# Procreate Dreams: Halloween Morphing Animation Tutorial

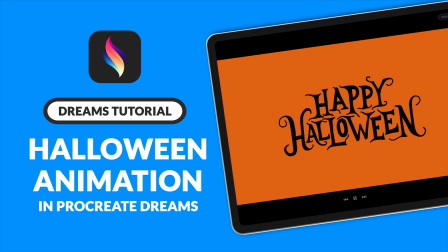0:00 Hey, in this tutorial, I'll walk you through how to create a morphing animation loop in Procreate Dreams.
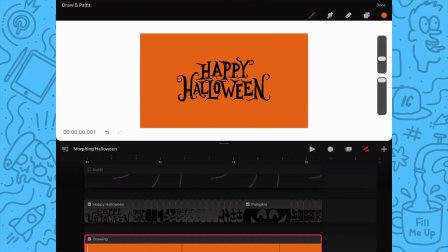0:07 And if you want to follow along, I have linked the working file in the description. Before diving in, let's take a quick look at the breakdown of the animation.
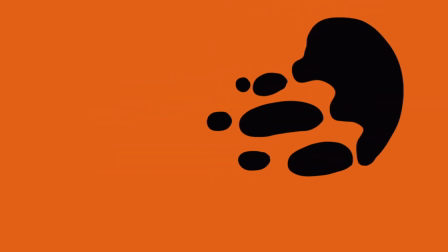0:17 In the first part of the animation, we will have this morphing exit animation with the text morphing into
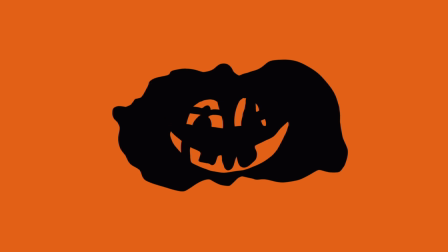0:25 a blob with a liquid trail that flies in an arc shape to the right before then hitting the top of the pumpkin,
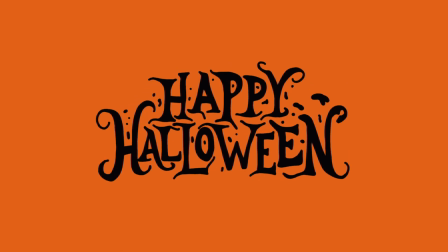0:34 which triggers the reveal animation, which fills up the pumpkin. And then after a nice hold, we see the pumpkin morph back into the text, leading us back to frame one.
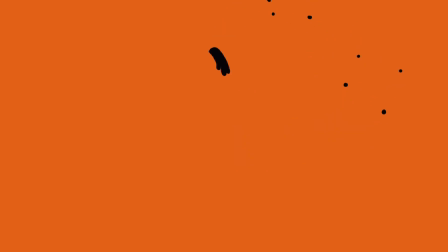0:47 To get started,
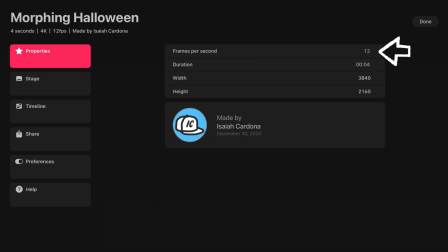0:49 I've already set up a widescreen file with 12 frames per second and a starting duration of 4 seconds. Feel free to customize your file size to your needs. Also in that file is my two key poses,
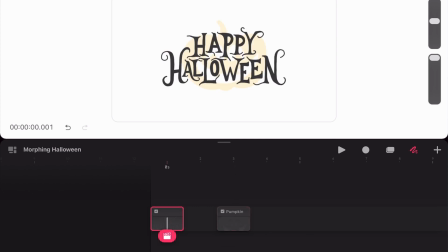1:05 which are the Happy Halloween text here and the pumpkin shape here in the third frame.
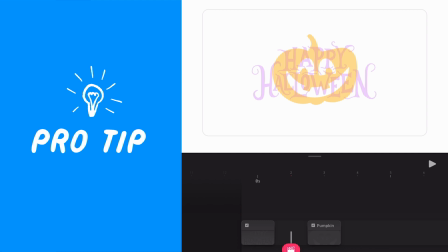1:11 Pro tip, drawing your two poses around the same size or shape is going to help make the morph more seamless.
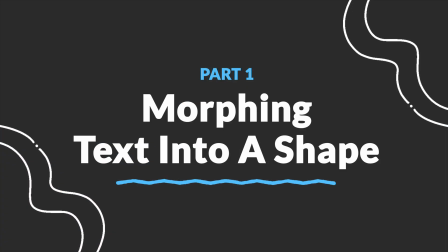1:20 And to help me figure out the first part of the animation, I'm going to sketch an animation guide.
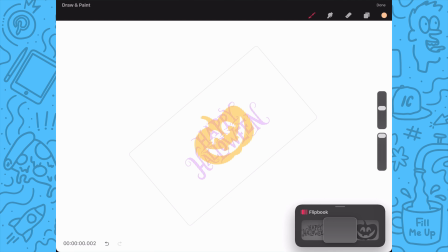1:27 I'll start by drawing an arc from the top of my first pose to the stem of the pumpkin. Next, I'll draw lines from the bottom and center of the text to the endpoint of the center line, which should give us a tapered shape that starts out the same size as the text and shrinks to one point.
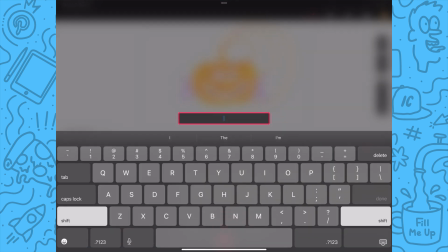1:46 And then I'll return to the timeline and fill the duration of the frame and rename it to guide so it'll be present throughout.
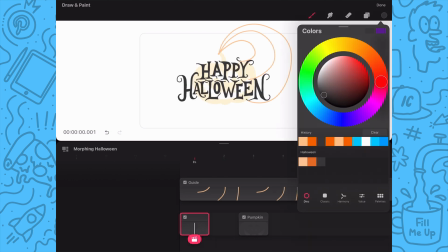1:55 And now I'll make sure I'm back on the main animation track and we'll re-enter the flipbook mode.
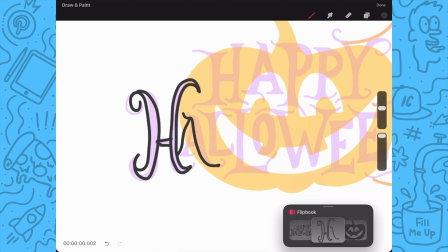2:02 For the first in-between frame, I'm going to redraw all my letters,
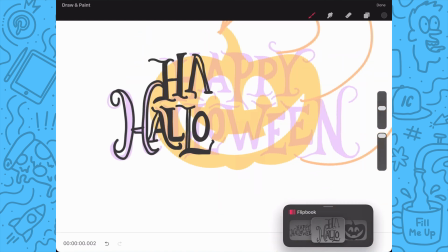2:07 but I'm going to make them a little offset and shift it to the left.
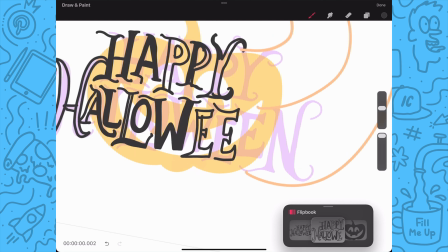2:12 By having the first movement going in the opposite direction, it will create some
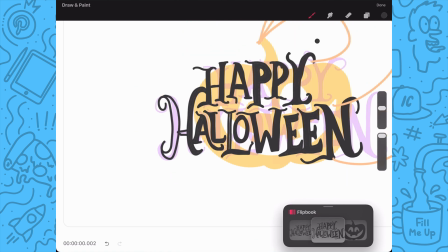2:18 anticipation as it will look like the text shifts back before springing forward and becoming a blob. Next, I will click on the plus icon over here to create a new empty frame.
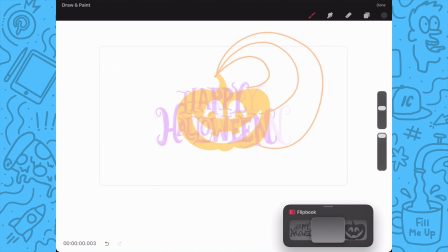2:32 To help me better see what I'm doing,
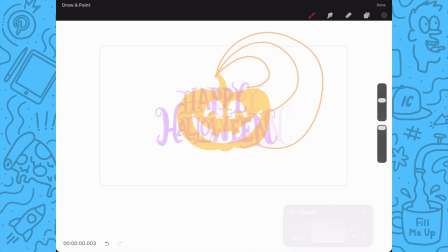2:35 I'm going to go back to the timeline and I will hide the anticipation frame and the pumpkin frame for now.
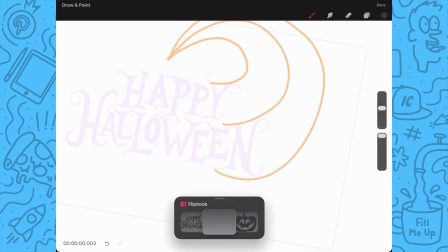2:42 With that done, I'm going to return to flipbook mode and redraw the text in the empty frame.
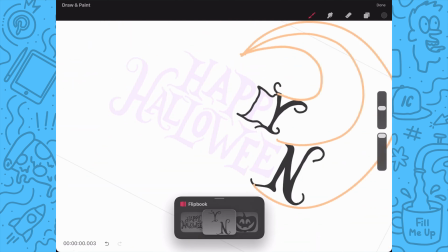2:49 As you can see, I'm beginning to connect all the letters.
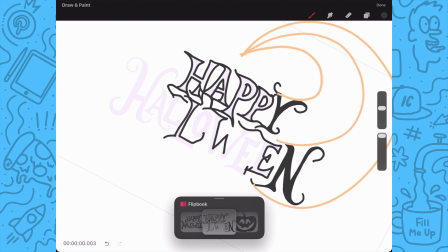2:53 This is important in the beginning to show the text is starting to merge together.
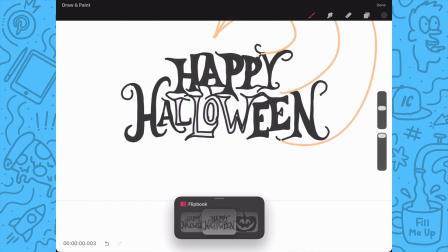2:59 Next, I'll color drop to fill in the text. And since color drop currently doesn't fill completely,
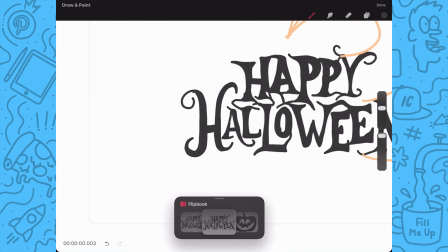3:06 I'm just going to go over the spots missed while thickening up the connected areas.
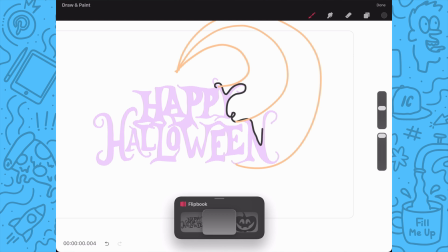3:15 In the next blank frame, I'm going to loosely redraw the outline of the text.
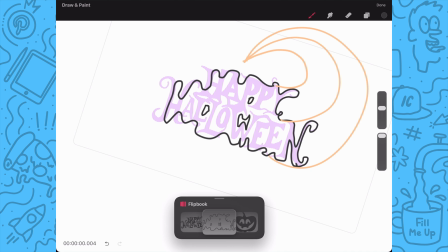3:21 Next, I will go in and draw the outlines of the openings as the text hasn't fully merged into a blob yet.
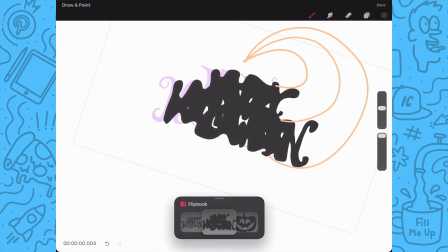3:29 And once again, I will use color drop to fill in the outline and go back in to clean up the color fill.
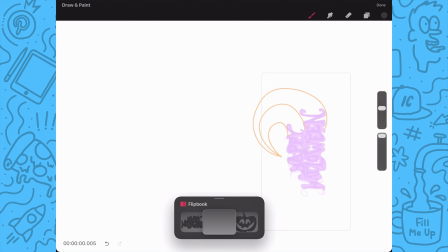3:36 Now, I'll add a new frame and I'm going to redraw the right
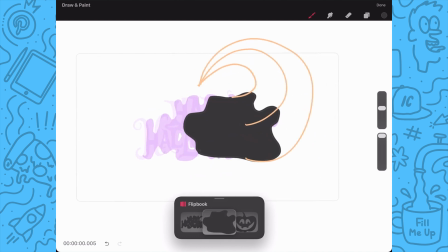3:41 edge to create a blob that's about half the size of the original text. Now that my text has become a blob, I will have it move along the arc guide.
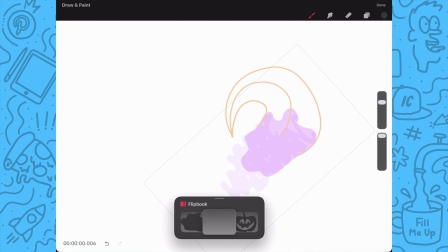3:51 So in the next blank frame, I'm going to redraw my blob and move it up in my guide. And to show that the blob is beginning to speed up, I will start drawing the liquid trail drops within the end of the previous blob space.